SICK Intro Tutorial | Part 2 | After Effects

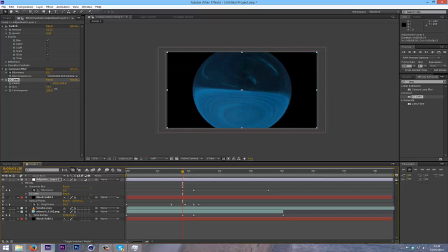(12:21)
What you want to do is drag the size out until it's just until it's like there's no black borders anymore, like that.
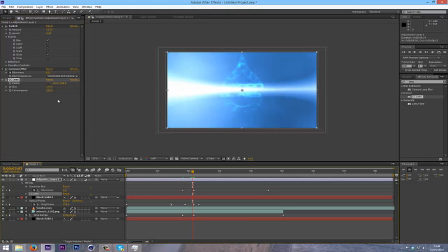(12:34)
And I'm gonna go to the point of the impact here, click the size keyframe, gonna reopen the keyframes because it has to refresh them with U,
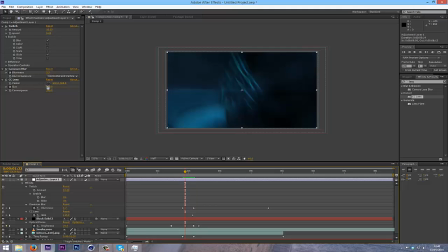(12:49)
and at this point I'm going to go to the size and turn up to 500.
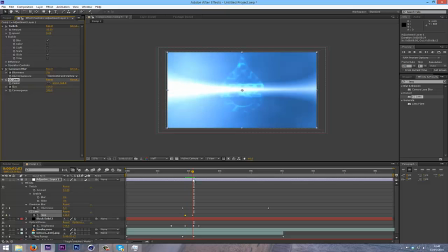(12:56)
So as you can see it's normal, and then it goes into kind of lens thing.
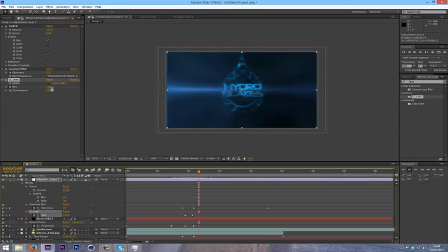(13:05)
I'm going to go about 4 frames forward and turn this back up to 500.
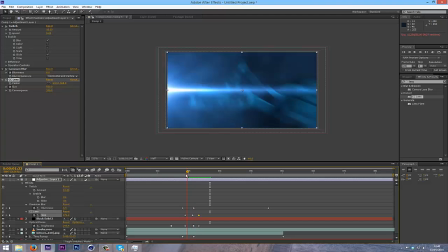(13:12)
So you can see it just adds to the impact there.
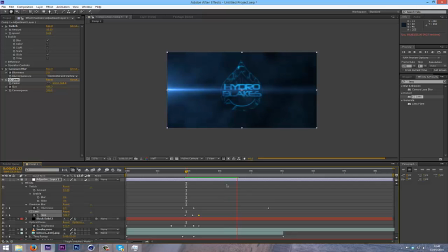And lastly, I think I'm going to add a color correction. You could either use some of the built-in like curves and stuff
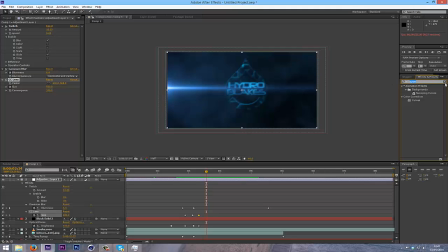(13:33)
that are built into After Effects, or what I use is Magic Bullet, which is another plugin, I'm sorry. So
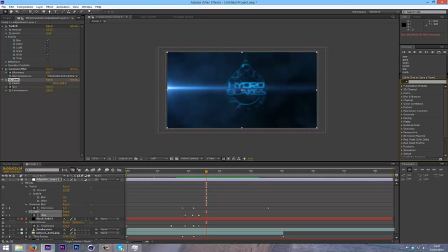(13:48)
Magic. I'm just going to go into the Effects tab because I've actually forgotten.
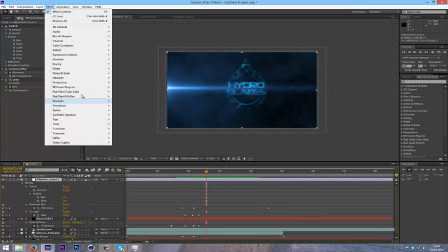(13:56)
effects,
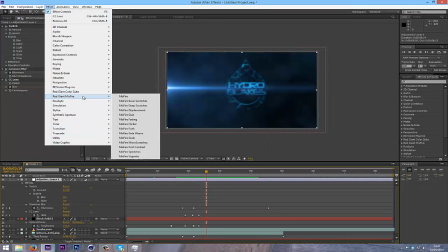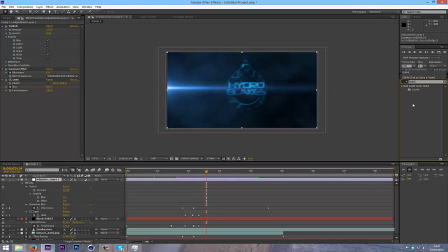(14:01)
looks, oh wait, there we go, it's called looks, and just drag that onto your adjustment layer, click edit, and that will bring up a whole new window,
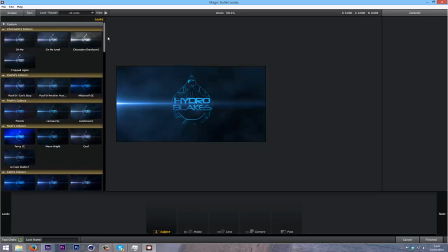(14:16)
and as you can see I've already got some presets that I've downloaded from a couple people.
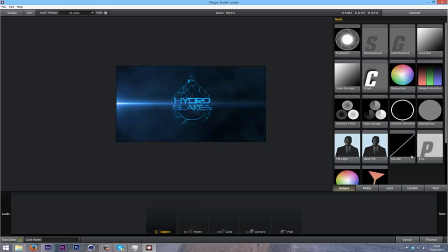(14:23)
But I don't normally use them, I just normally go into the tools and I'll grab a curves and I'll put it in the post,
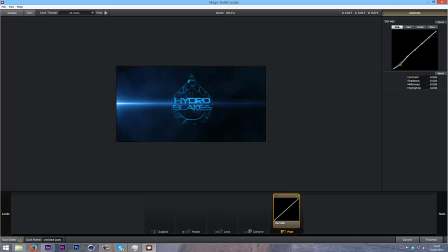(14:31)
and then on this RGB tab, turn down the darks or blacks and raise up the like highlights, and I might either like turn down the blue, I don't know. Yeah, but maybe not that much.
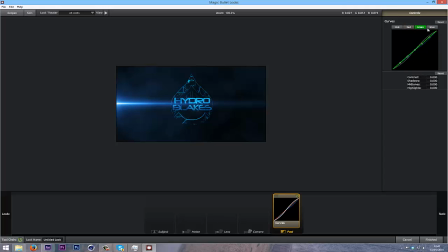(14:50)
So as you can see it's just red, green and blue, so you can like change how much green you've got in there,
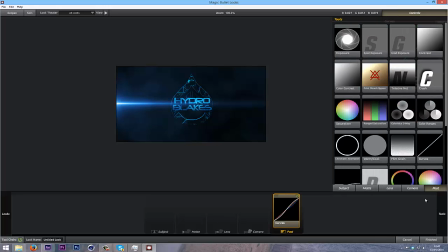(14:59)
and how much blue, red. Yeah, that's basically what it does.
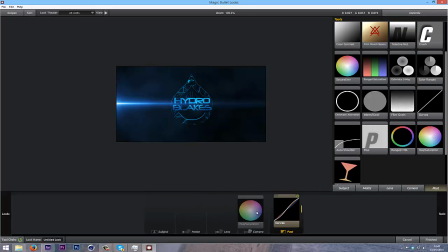(15:04)
And also, if you wanted to completely change the color, you could go into the post tab and drag in a hue and saturation.
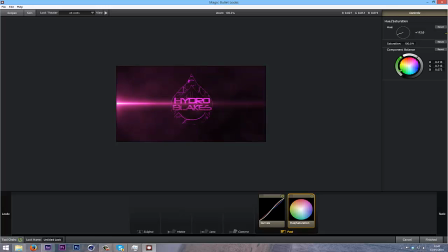(15:12)
Sometimes this looks a bit weird though, if you've got like a really heavy saturation already, it can look a bit grainy, but this doesn't look too bad. See, I can turn it to green, and then I'll turn down the saturation because it's a bit harsh, and then there you go, change the color.
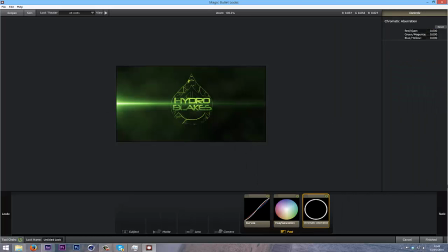(15:31)
And this is kind of like a 3D effect, which is also in post. And then normally what I do is I turn up the red and cyan, and then turn down the green.
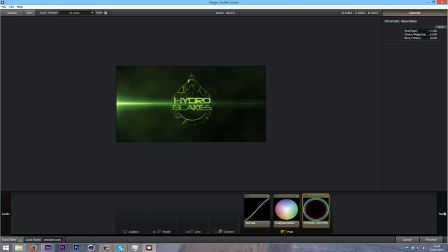(15:46)
It creates like a popping out 3D effect. And you could also add pop if you wanted. It's also a really nice one. Might not be with this one, but oh, it's quite nice actually.
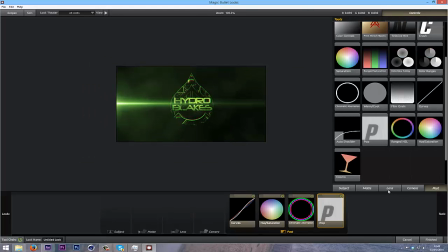(16:00)
So yeah, it's just mess around with these effects really until you get a good color correction.
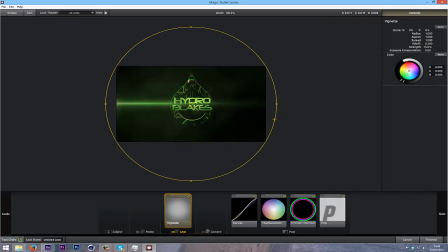(16:06)
I'm going to add, if you go into lens and a vignette, vignettes are really good. I use them, most of them, just to kind of like darken off the edges.
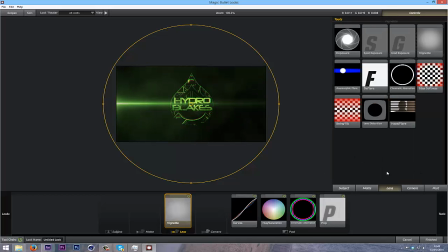(16:15)
You could also do this with a light in After Effects, but I'm just going to use that there.